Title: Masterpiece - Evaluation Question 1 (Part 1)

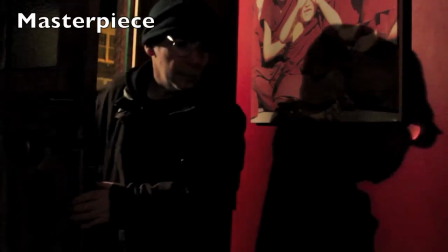(4:02)
This sort of just adds suspense for the audience who have just found out like the new levels that the villain in the trailer has gone to.
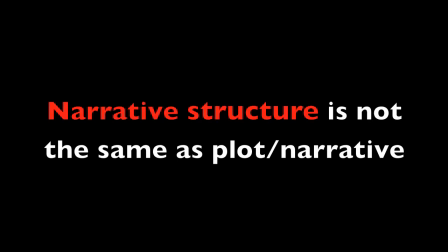(4:12)
I think here it's important to note that there is a difference between narrative structure and plot. So in both trailers, the villain is seen entering their victim's house,
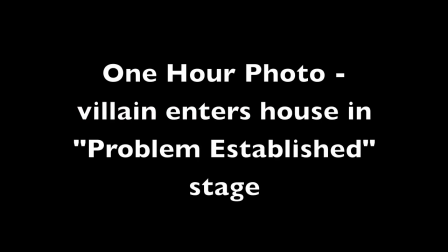(4:23)
but they occur at different stages in both trailers. Because obviously I'm not going to use the same narrative as another film.
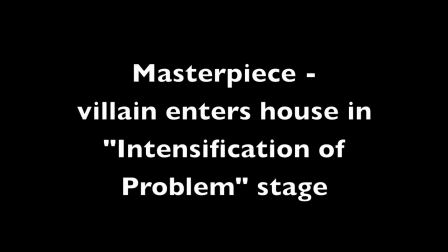(4:32)
I'll just use the conventional narrative structure to sort of structure mine like other thriller trailers.
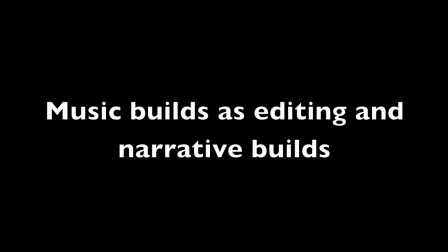(4:42)
And just coming back to the editing and music, this obviously links to all stages in the narrative structure, because as the narrative builds, so does the music and so does the editing pace. So at the start of a trailer, you'll get much slower editing and slower music,
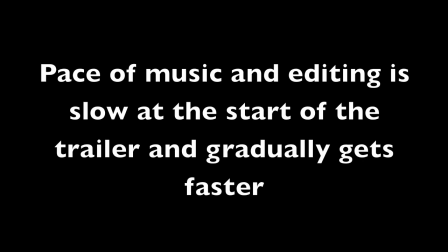(4:59)
but at the end, the cuts will be a lot faster and the music will be a lot more intense and faster as well. I think every thriller trailer that I've watched does this, and I'd be surprised if there was any that didn't. So obviously I did stick to this.
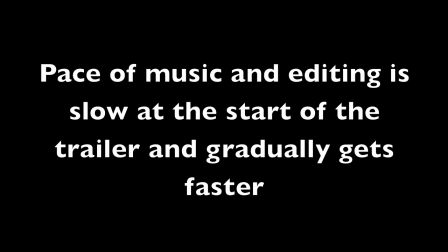(5:13)
I think it'd be a convention that would be difficult not to use because it seems so vital in creating all the excitement. So the next convention that I've used is the studio and end credits.
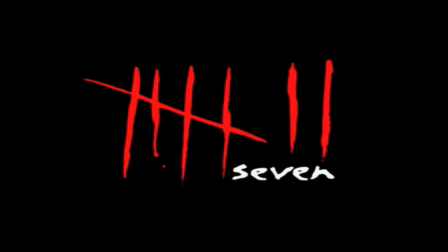(5:26)
So there will often be a set of credits at the end of a trailer,
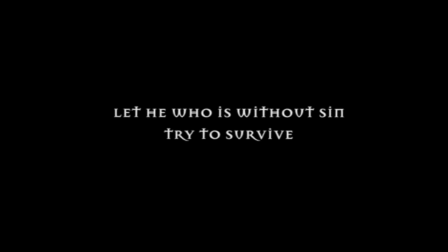(5:30)
and then also the production company logos near the start somewhere. I think every trailer I've watched of every single genre ever
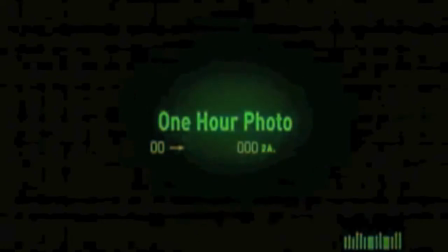(5:40)
has some sort of credits because they have to give credit to the actors, directors, and so on.
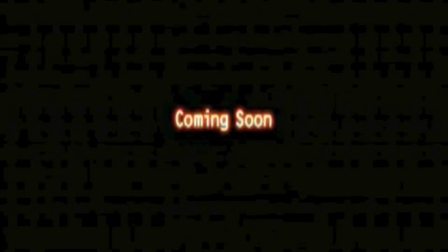(5:46)
The Misery and Fatal Attraction trailers are slightly older.
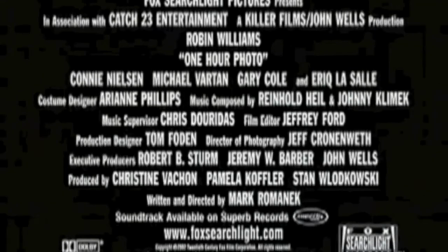(5:50)
I think they're from 1987 and 1990, so they are a bit different in that they have less people credited.
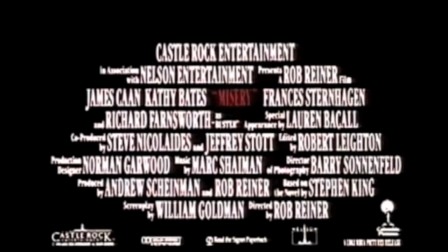(5:57)
They don't have a website, and they don't have a coming soon page either. On my coming soon page, I also have a hashtag, which is a sort of tag that's linked to the social networking site Twitter.
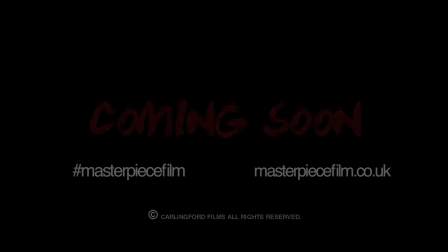(6:09)
But obviously Twitter's only become popular in the past few years, so only like modern day trailers would use this as like a marketing technique.
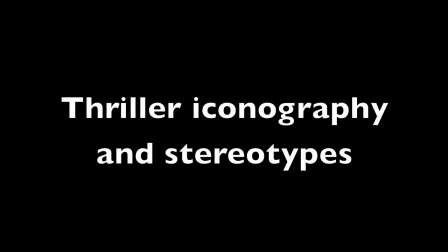(6:18)
The third convention that I've used is to do with the iconography and stereotypes from the thriller genre. So firstly, the colour red. The colour red represents death, danger,
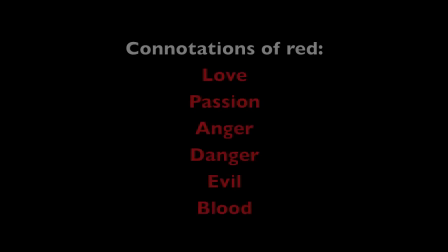(6:32)
love sometimes, especially in like stalker films, or obsession maybe is more fitting, and possibly blood, but I'll come back to the use of blood later. Usually most of the red colour comes from just the text within the trailer, not necessarily the images themselves, so like the title or the credits.
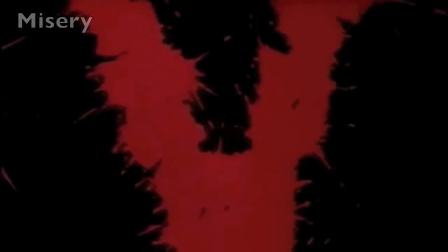(6:51)
But there is sometimes like a splash of red, like so a red wall or red lighting or something like that.
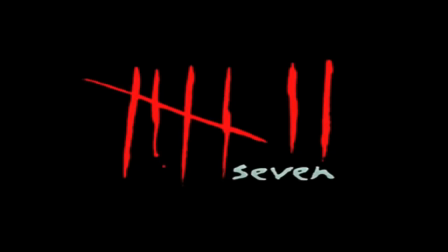(6:57)
I've obviously followed this convention as my title is red, and I've also got a few red scenes in there too.
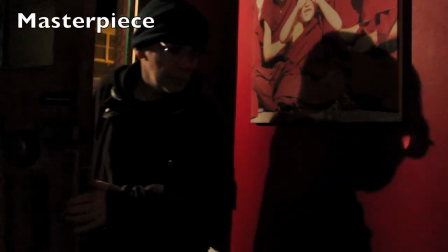(7:06)
I've used red primarily because of the blood that I've used in the trailer as well,
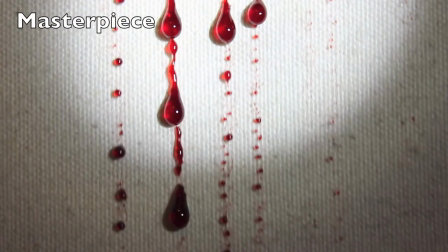(7:11)
which I will come back to later, but also because of the love that Thomas has for his victim.